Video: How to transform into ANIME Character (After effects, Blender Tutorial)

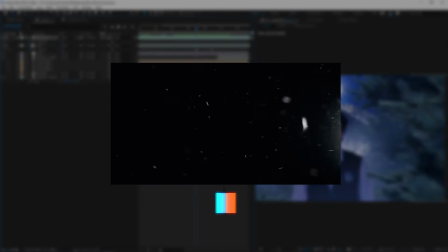(16:27)
And in the end of the scene, when the light source is nearly only the red eyes, I turned the temperature of the dust up to a warmer color so it matches the light source.
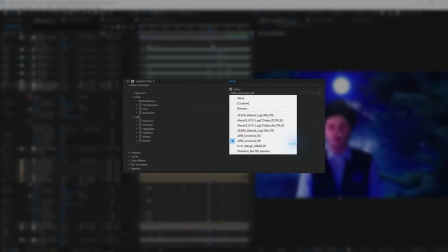(16:35)
Then I made a simple color grade on the video, and later on I tried on a few LUTs, and then I ended up with a result that looked way better than my original color grade.
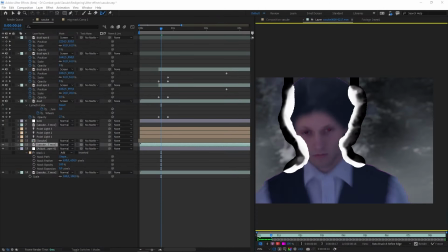(16:44)
And instead of me rendering myself out from Blender, I went through the pain of masking myself out with the rotobrush tool,
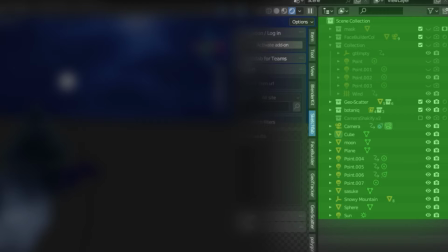(16:50)
because I'm too lazy to render out all of the individual layers in Blender. And with this mask in place, we're going to create some insane stuff.
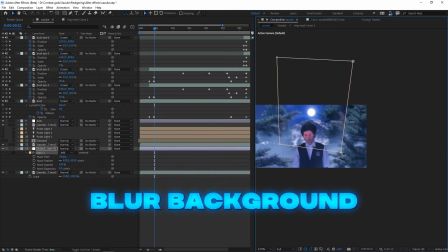(16:58)
I'll start off by blurring out the background a bit more. And do you remember when I said this?
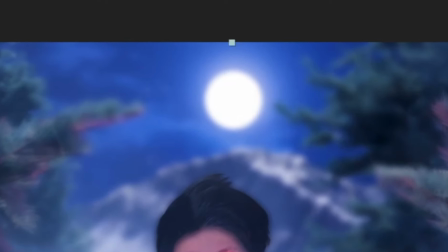(17:02) Except you're not shiny enough.
Well, he's still not shiny enough. So I'm gonna add in an adjustment layer, put on the effect light rays.
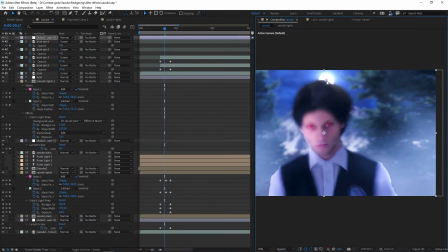(17:10)
I went with these settings and animated the center of the light rays on top of the moon. And I can now say that I'm finally satisfied with the moon.
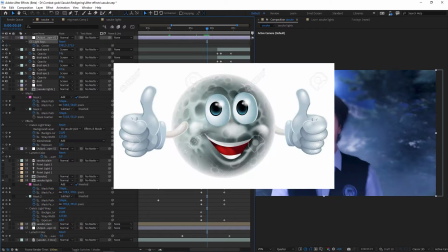(17:17)
So I won't be hurting his feelings anymore.
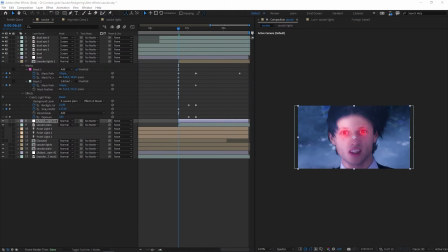(17:19)
And when I go demon mode at the end of the scene, I added in another adjustment layer and turned down the exposure a bit more in the background.
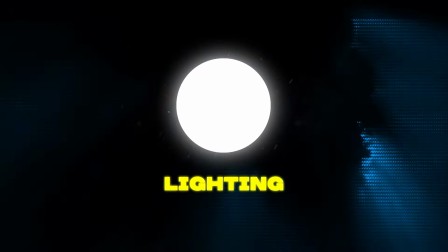(17:27)
And what really completes a scene is the lighting. The most logical thing to do would be to set up your lights before recording.
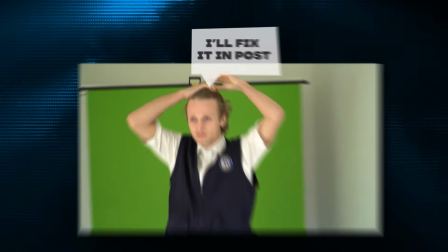(17:33)
But if you're like me and always think, I'll fix it in post, then this is going to be very useful information for you.
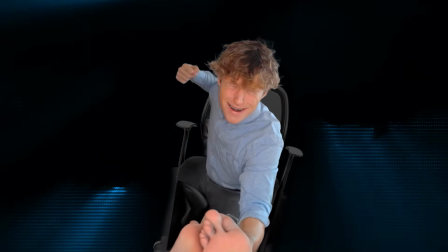(17:39)
So I hope you're sitting very comfortable in your seat, because this might or might not be the most time-consuming part of the process, depending on your own scene.
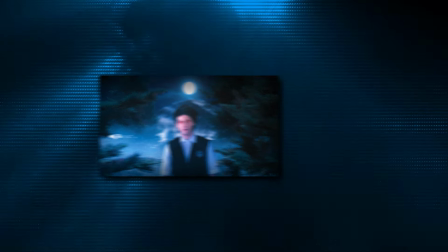(17:47)
But I can assure you that this will transform your scene into a masterpiece. Download this free add-on, Creates Light Wrap, and I promise you, you won't regret it.
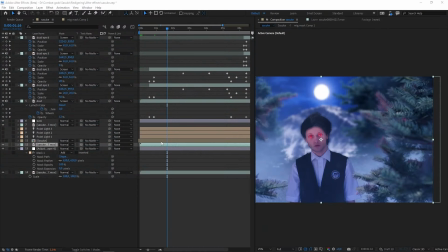(17:56)
When this effect is applied, it will create an edge of light around your character,
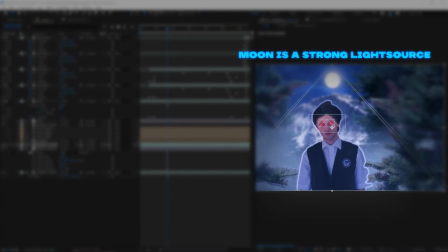(18:00)
simply giving the illusion that the moon illumination is so strong that the light is hitting our character around the shoulders,
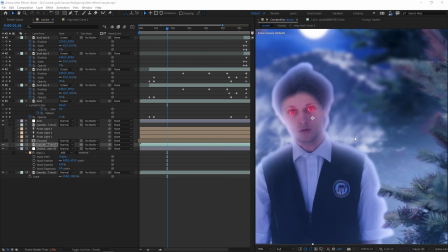(18:07)
hair, and basically every edge around us, which really completes the idea of this whole scene.
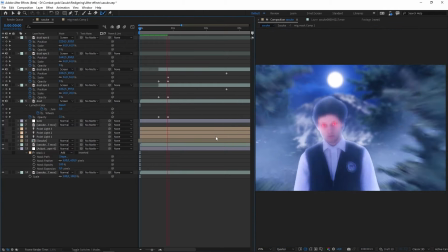(18:12)
And if you want to control the exact parts of the body you think there should be more light on, you can create masks like I did and control the light wrap.
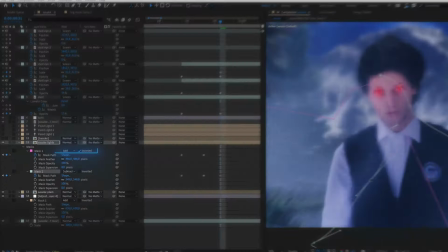(18:20)
But this can be very advanced and sometimes hard to wrap your head around, since you need two different masks, one that applies the edge color and one that subtracts it.
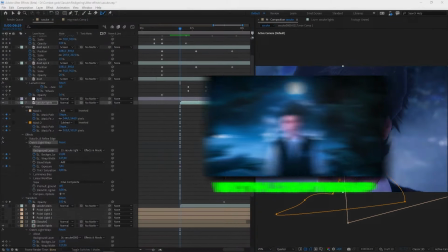(18:28)
It's really not necessary though, you can leave the light wrap effect alone. But if you're picky like me and you can figure this out, then you're gonna be all set.
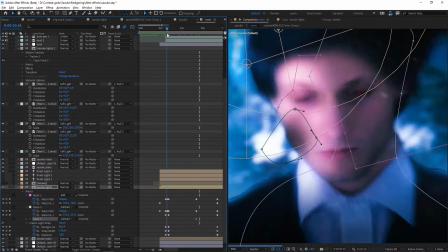(18:35)
And now I'm going to blow your mind even more. If you thought the light wrap was cool, just wait until you see this.
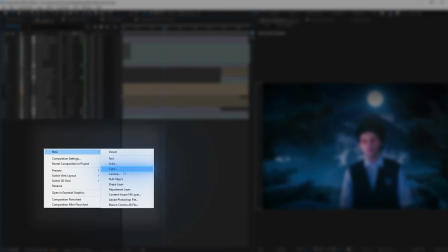(18:42)
Turn all of your layers into 3D layers, add in a light, set the light type to ambient light, and turn the intensity down to 100.
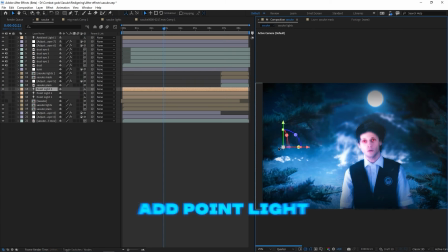(18:50)
This does nothing. But when I add in a normal point light, it will light on top of the ambient light.
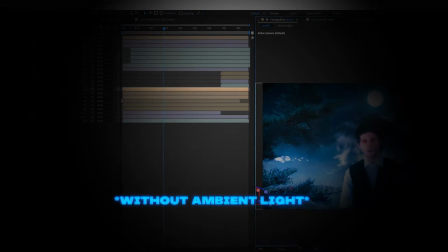(18:56)
That means that if we didn't add in the ambient light, the point light would be our only source of light in the scene.
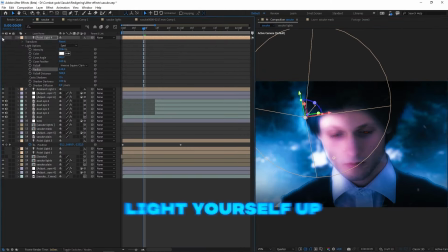(19:02)
Anyways, I'm gonna use this setup here to light up different parts of the scene that I would like to be more bright.
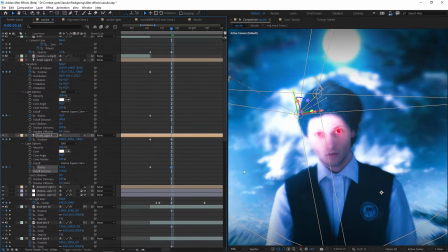(19:07)
I'll be using two lights. Both of the light types are set to spotlights, and I will mostly just be lighting up the hair,
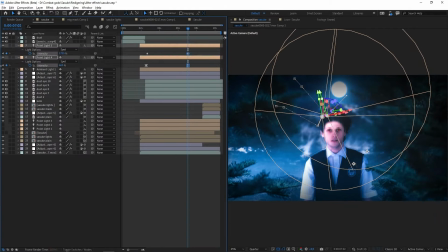(19:13)
the left side of my face, and then animating the lights throughout the video so the light stays in its place.
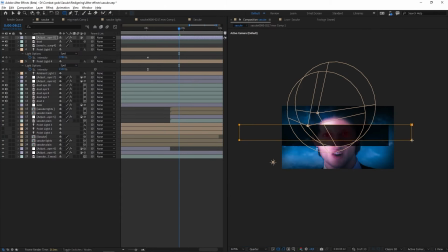(19:19)
Then I'll make an adjustment layer, turn the exposure down, add in a mask, set it to subtract, to get these cinematic black bars.
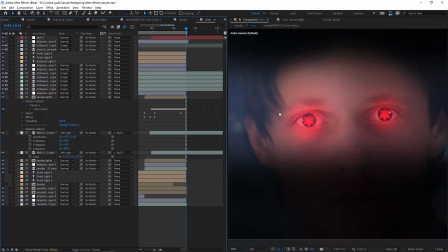(19:26)
Then I did a quick track on the eyes and added in some cracks around them. I set the layer type to soft light to blend the cracks better on top of my face.
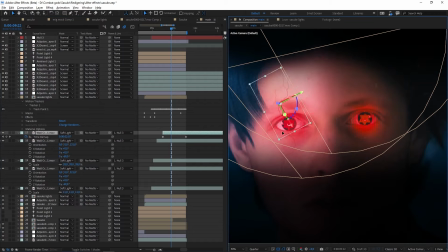(19:34)
I also added in a tiny bit of blur to make it look a bit more realistic and integrated.
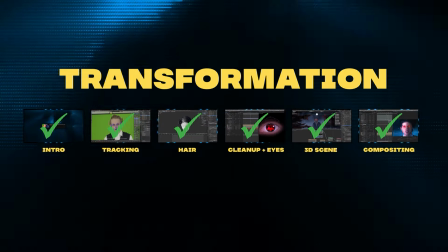(19:40)
As we come to an end of this transformation, please remember this.
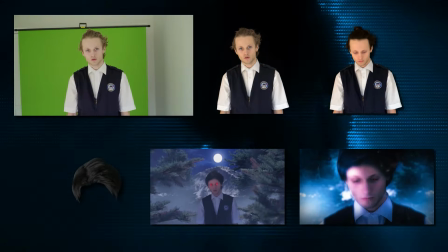(19:44)
You may or may not have been able to follow through this entire tutorial and ended up with a good result,
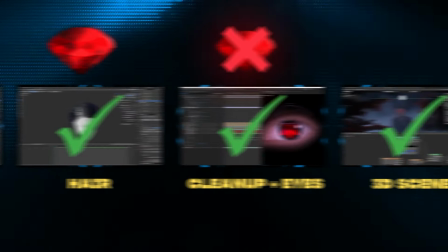(19:50)
but at least you might have picked up some beautiful gems that you can use from now on in other projects.
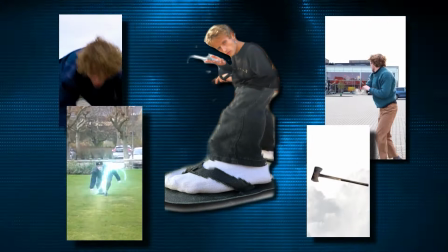(19:55)
Becoming better is taking one step at a time, creating and learning based on your past experiences.
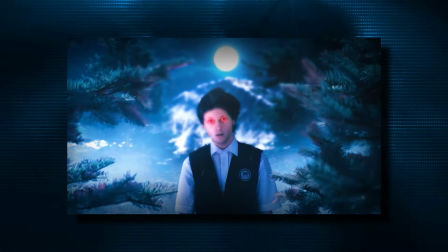(20:00)
Even I'm not 100% satisfied with my result. There are lots of things that I could have improved on, but with this information in mind,
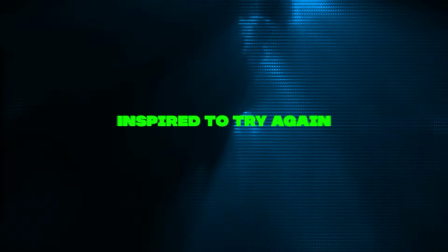(20:06)
I'm not dwelling on the things that I could have done better, but inspired to try again and create something even better than before.
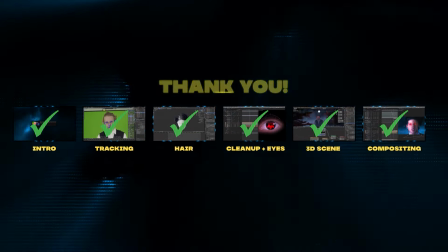(20:12)
Thank you for joining me on this journey, and may we keep on creating.